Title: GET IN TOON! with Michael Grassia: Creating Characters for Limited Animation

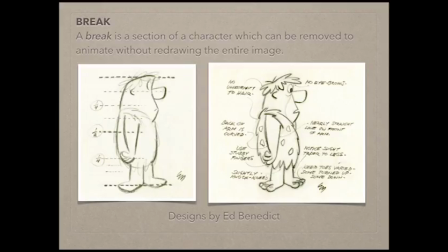(8:36)
We can animate that, and by pushing and pulling on that line that's on the eye, we can create what would look like a cheek movement.
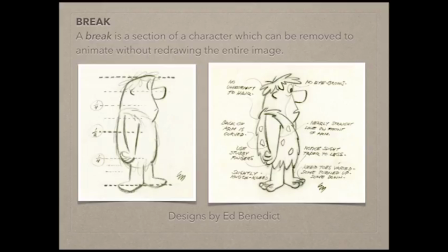(8:48)
And when we say different words, when we pronounce different words, our cheeks squash and stretch, and we can get that reaction and that illusion by moving that line and keeping it simple. You'll also notice the line where Fred's sleeve is.
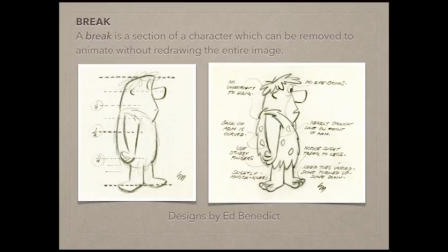(9:06)
It's that little like zigzag there. That is a great piece to have, because we can draw everything on the character except his arm. We leave that little line, and that tells us where his shoulder is. And now we can animate the arm.
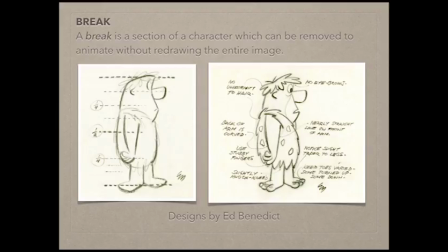(9:28)
And we can do the same thing for his legs based on how the bottom of his loincloth goes. Now you'll notice this isn't the original, the final version of Fred. This was one of the original concepts.
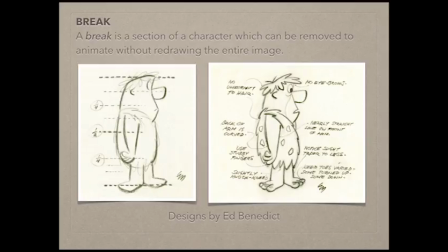(9:47)
And I always like looking at these pieces. They are, really, really just amazing to look at the simplicity and the beauty of these lines. How the character was developed, That's why I put both images side by side for you to see.
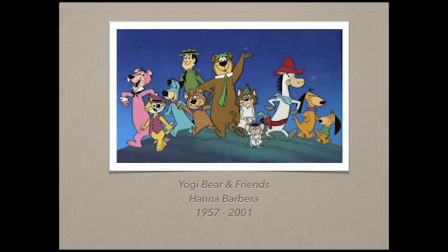(10:08)
Now, if we look, this wasn't the actual name of the show, Yogi Bear and Friends. Yogi had a bunch of shows. Actually, he started on the Huckleberry Hound show. Was so popular, he spun off his own series. But I just put Yogi Bear's Friends as the title.
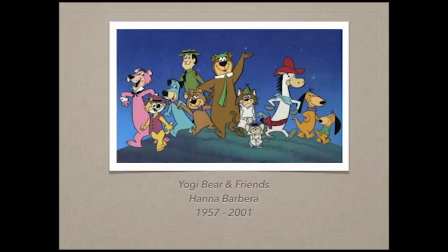(10:27)
You know, if we go from left to right on the screen, we have Snagglepuss. We got Top Cat, Huckleberry Hound. In the back row, there's Ranger Smith. Coming forward with Boo Boo Bear, to Yogi Bear, to Super Snooper, to Blabber in the front,
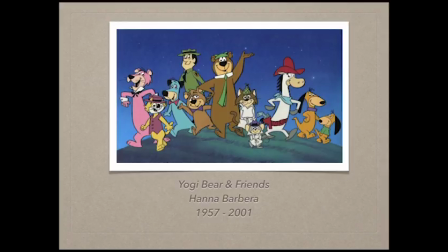(10:44)
up to Quick Draw McGraw, and then at the end we have Augie Doggy and Daddy Doggy. If we look at these characters, we see the breaks, specifically at the head. Every one of them has some kind of collar on.
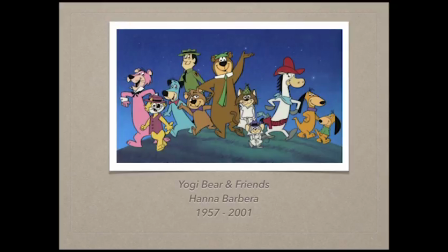(10:57)
Quick Draw has his neckerchief, Daddy Doggy has his dog collar, Augie wears a shirt, Boo Boo, Yogi, Huck, and Ranger, and Snagglepuss all wear ties.
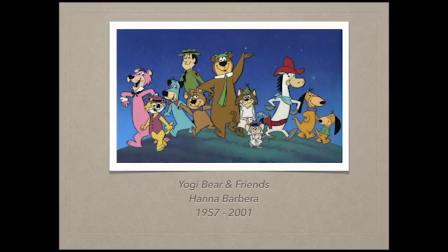(11:11)
And Top Cat, his head is a solid line over his neck. And with Super Snooper and Blabber, they have their trench coat.
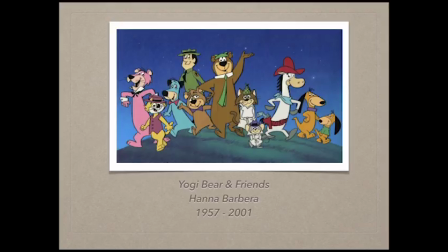(11:23)
This made life a lot easier for animators, because they can draw the entire body and remove at those breaks.
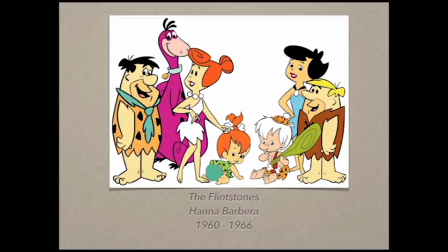(11:36)
Now, this was continued to throughout today. I'm just going back to the Flintstones in this one here because I'm going to draw a character very similar to the Flintstones that we're going to use to create for limited animation. So if we look here, everyone has some kind of collar, right?
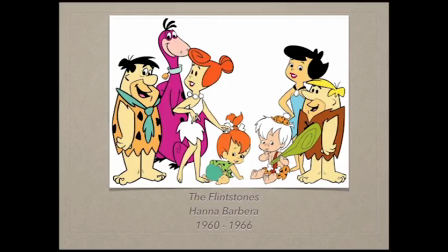(11:58)
For Wilma and Betty, they have necklaces. Fred and Barney, it's their jackets. I'm not jackets, their top of their clothes. Dino has his collar. Pebbles and Bam Bam heads go over their necks.
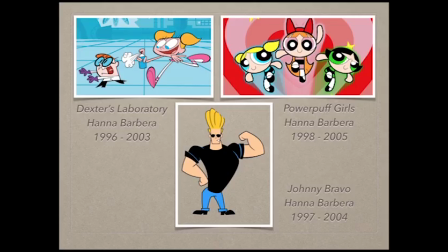(12:18)
And we still use this today. And here are some cartoons, some of the last cartoons Hanna-Barbera produced. Hanna-Barbera technically hasn't been Hanna-Barbera since, if I remember the date, late 50s. Maybe early 60s.
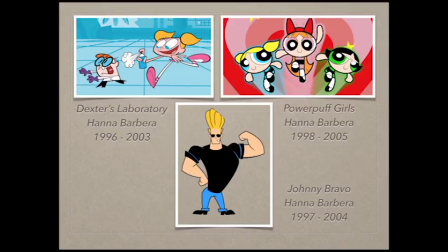(12:35)
The name Hanna-Barbera has always been around, but they were always owned by someone else.